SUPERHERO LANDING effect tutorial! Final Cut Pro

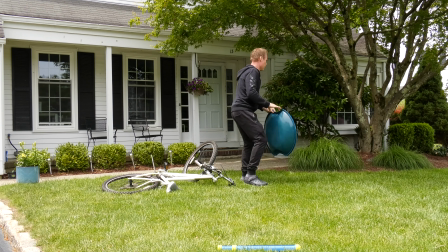I then got a fun disc slide to fan the little bush in the back.
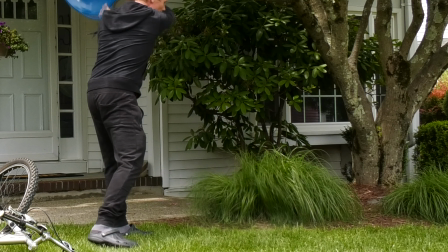It's a small bush and a small moment in the scene, but I felt it was important to add that little detail.
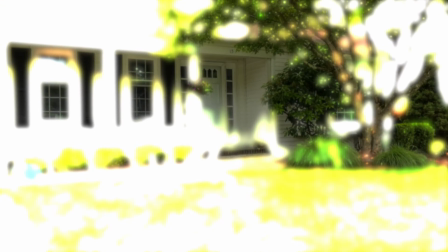After I finished that, I dropped the branch from the tree and headed over to the planter to make it fall off the hook.
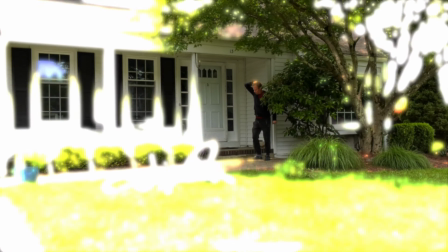Luckily, it landed on its base as I wasn't looking to destroy the plant.
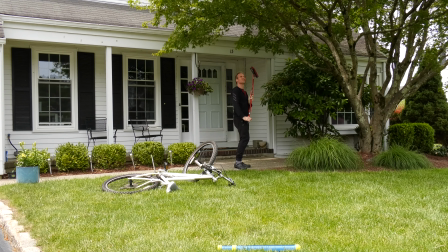I think it's important to note that each time I filmed an item, I held still for several seconds so I could get enough background footage for editing.
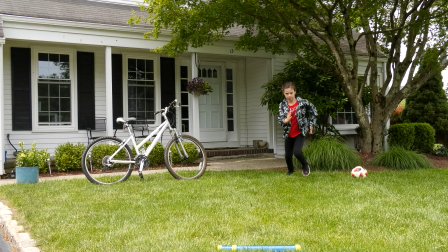Number 5. Editing. Once I opened up Final Cut Pro, I uploaded my long video and found my favorite superhero landing pose that my daughter did.
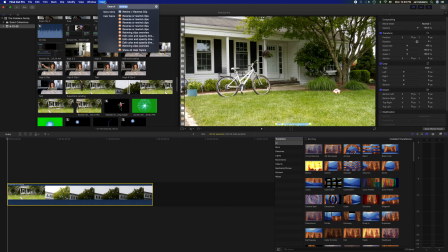Then I found the camera tilt clip and reversed it and added it to the beginning of my timeline.
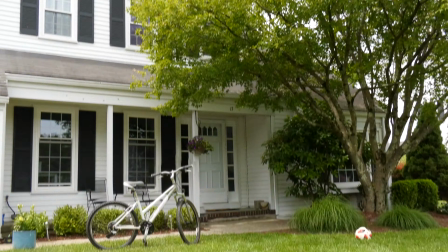As you can see, when I add these 2 clips together, they line up perfectly.
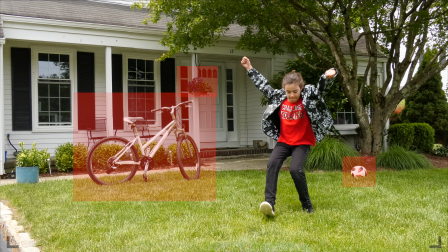After that was complete, I added those key background clips in my timeline, placing them at the exact time spot I wanted them to appear.
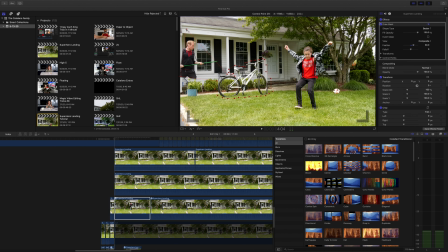Using a mask tool, I simply masked the broom out of each one of the background clips and queued them up to happen at various times within milliseconds of each other.
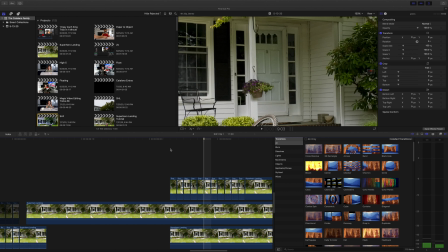The only background activity that happens after my daughter runs out of the scene was the planter falling.
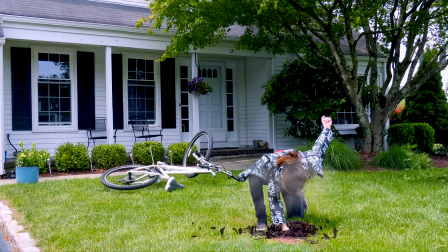Once I had that all lined up, I wanted to focus my attention on my daughter's running to a landing superhero pose.
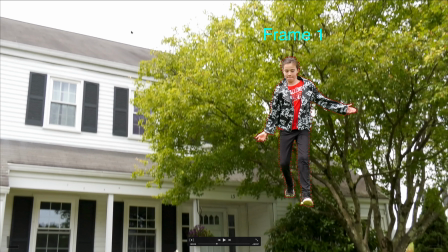It would probably have been easier to just cut out one freeze frame clip to use as the starting point of this landing out of the sky section,
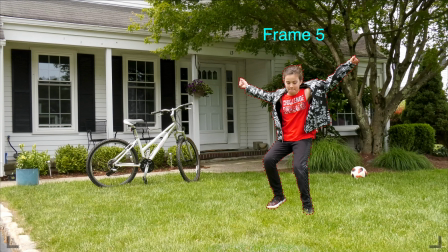but I actually backed it up 5 frames and masked out each of those frames so that you can see her growing into the movement.
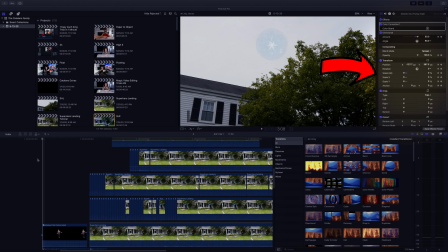It's a very subtle detail, but it adds to the believability. Next, I keyframed the position and scale of my daughter from 0 to 100 to make her appear smaller in the sky and growing larger as she came in for the landing.
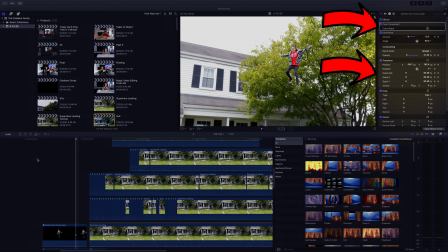I also added some color correction to make her appear lighter in the sky and darker as she got closer to the ground.
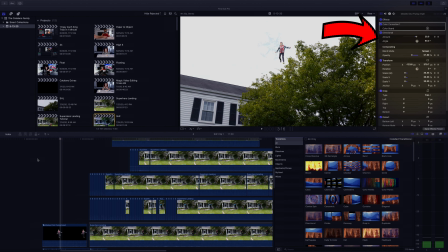I further tweaked it by adding a directional blur to her so that she continues to become more in focus the closer she got.
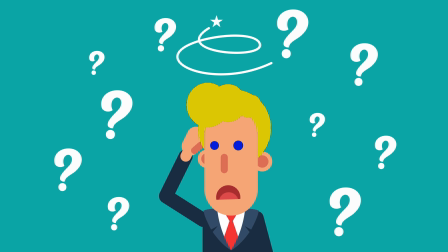For the most part, everything lined up perfectly, but I was faced with certain editing challenges at times.
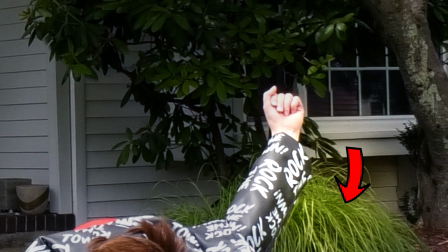For example, my daughter passes through the soccer ball, the tree's leaves blowing, and the branch falling.
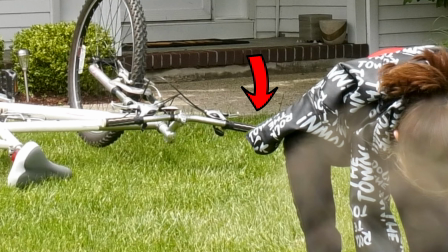Even the bike's handlebars passed through a piece of my daughter's jacket.
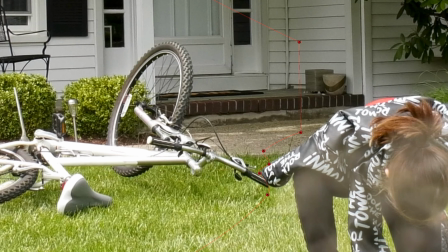In these situations, I just added a separate masked out clip of my daughter, which was a little bit more work, but nothing to worry about.
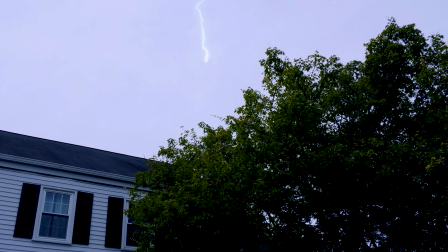Number 6, special effects. The special effects were fun to add to the superhero landing and really added to its value.
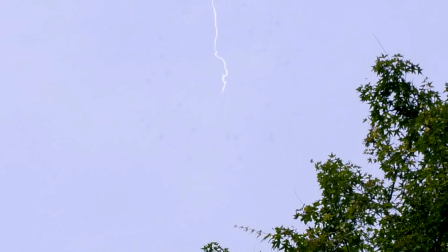There were 3 special effects added: the energy lightning ball that my daughter appeared from, the ground breaking as she landed, and a window shattering in the back. I was lucky to find a free green screen energy ball on YouTube for her grand entrance.
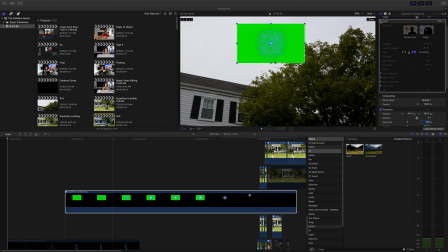All I did was remove the green with the keyer tool and resize the energy ball to my liking.
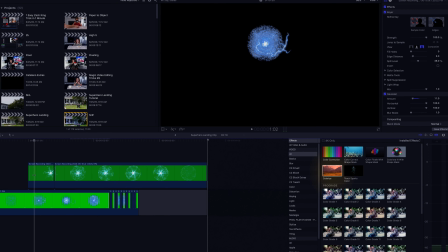I then added a color effect so I could add a bit of blue to the look.
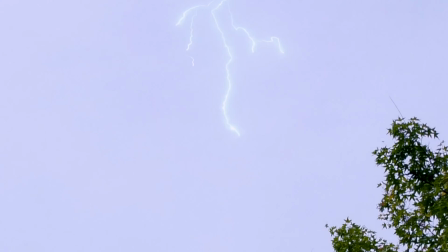Once that was done, I added in some lightning as a starting point, which was a nice way to direct the audience's attention for what's to come.
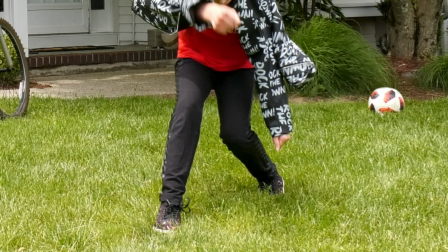Then, I decided to have the ground break apart when my daughter landed because it looked to me like she was punching the ground.
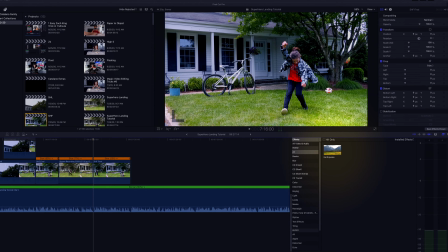I further enhanced that moment with a ground shaking effect called earthquake.
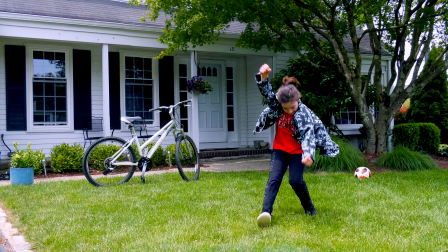Again, I was lucky to find a free green screen ground crack clip on YouTube that fit nicely, but I wasn't completely happy with it.
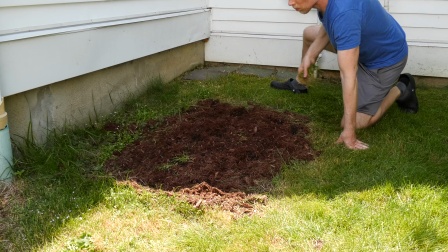I felt it needed some real dirt and grass to go along with it, so I went out to my backyard and filmed myself throwing dirt up in the air.
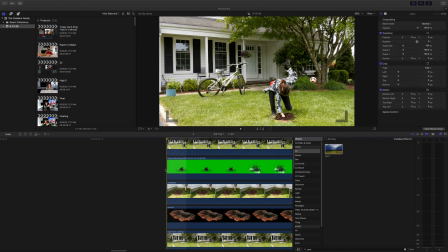I mixed that into the ground clip and then added a little smoke to enhance the moment further.
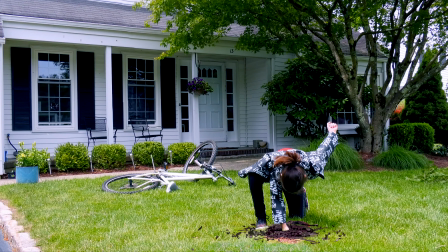I even used the same clip reduced down to fist size and laid it on top of my daughter's hand so that once she removed it,
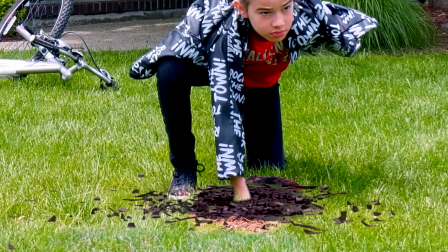you would see dirt and smoke emanating from that moment.
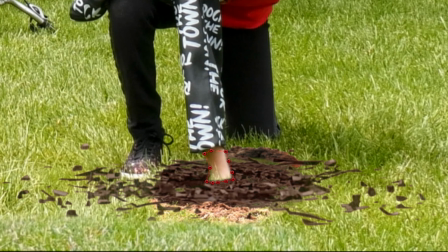To make sure everything fit perfectly, I masked out my daughter to flow through the moments as she leaves the dirt behind.
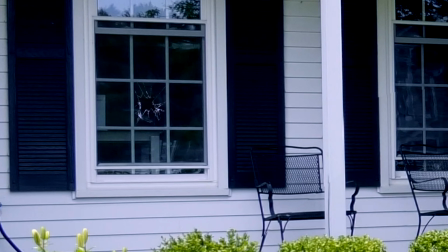To wrap up the special effects, I wanted to add a window breaking moment in the background. 3 times the charm, as I found another free clip on YouTube for the glass breaking clip.
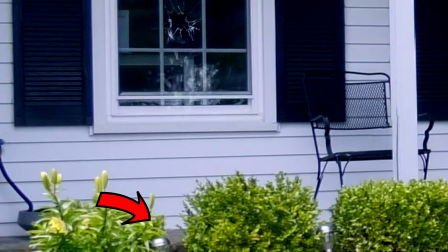This was a bit tricky because I had to line it up perfectly and then track it to land on the front porch that you could slightly see behind the bushes.